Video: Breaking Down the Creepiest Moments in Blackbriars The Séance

what a cool ending to this video i love that again i'm i had to laugh because it was sort of typical at this point that the closing like the final shot was a shot of hands um but that moment where she sort of hangs horizontally over the table as she says boo and this guy like falls backwards epic very very very very cool love that overall like all the slow-mo like there were I think it had been slowed down at you know different rates so we saw some slow-mo that was very slow and some that was a little less slow but you could just see that some of it was moving a little less slowly so it just gives it that smooth sort of spooky look that we really like you know so it looked really really great and I
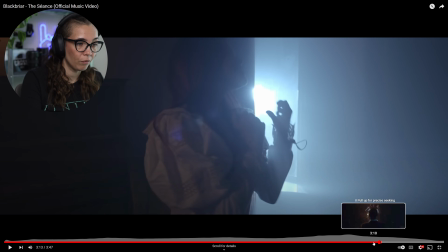(11:55)
love this shot where she is singing here in front of this light um all of these shots really great love the
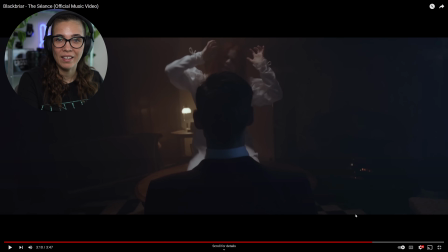(12:04)
outline and by the way I think I was right I think I do think that they gave the guy uh who's basically her guy if that makes sense that she's trying to communicate with he was wearing the ruffles even though you don't see it here when it cuts to her perspective I can't find the shot but
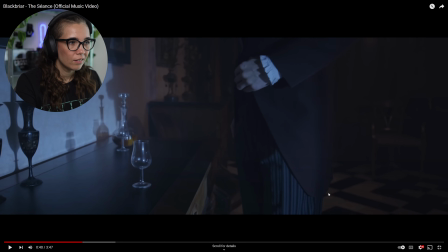(12:22)
we do see it earlier on that he's the one wearing the ruffles so maybe that was just a way that they tried to distinguish this guy from the others and not make him blend in too too much yes this
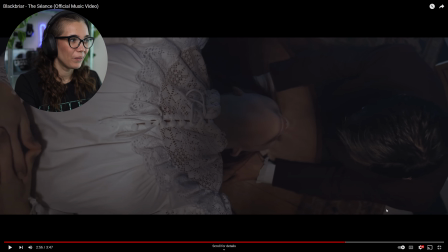(12:36)
moment though very very very cool I love how creepy this looked she was sort of hanging over the table as they were focusing on you know calling her I guess trying to communicate with her and then she says boo let's see if this is the moment
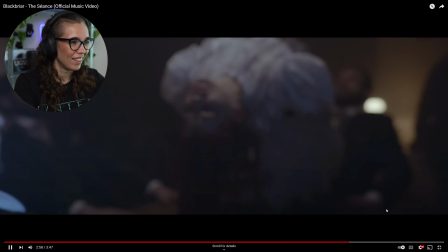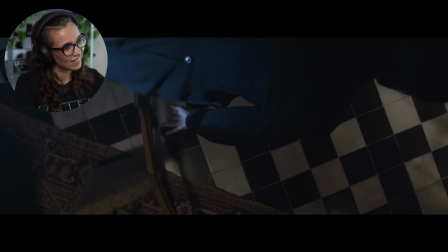very cool I love how they all just scattered and ran out except this one guy I wonder how they lifted her it really looked like she was hanging they there's a couple possibilities either they propped her up so she was maybe sitting on or lying on a couple of apple boxes or something or they actually rigged her and you know removed those ropes in post or the the lines it's curious I do really
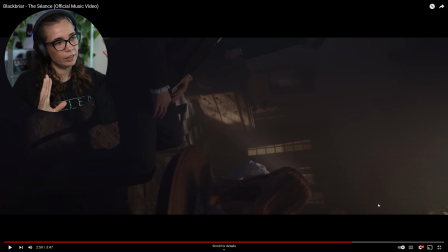(13:40)
like how they sort of also started changing the angles so the camera is actually tilted this way here which is really cool so it's it's definitely unusual to see the floor on
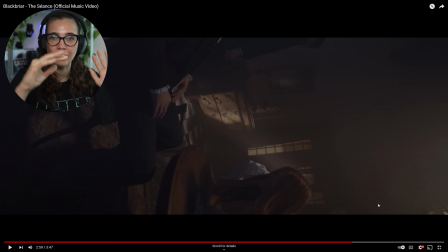(13:52)
the left side right so it's it's really cool that they sort of like also played with that and turning the world upside down it's actually reminding me a little bit of an attraction in the Efteling which is a Dutch theme park called Villa Volta it basically like turned like the whole room in this sort of oh actually as a matter of fact it reminds me a little bit of Villa Volta also in the way that the room looks,
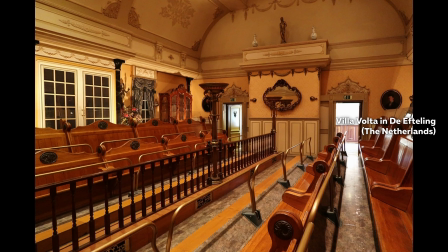(14:17)
which is with the white tiles and sort of like antique furniture. So I don't know if that was intentional, but if it was, really, really cool. If not, surprisingly niche, obscure reference right there. I hope it is. Like that would kind of geek me out if that was, if the look was sort of inspired by Villa Volta. That would be cool.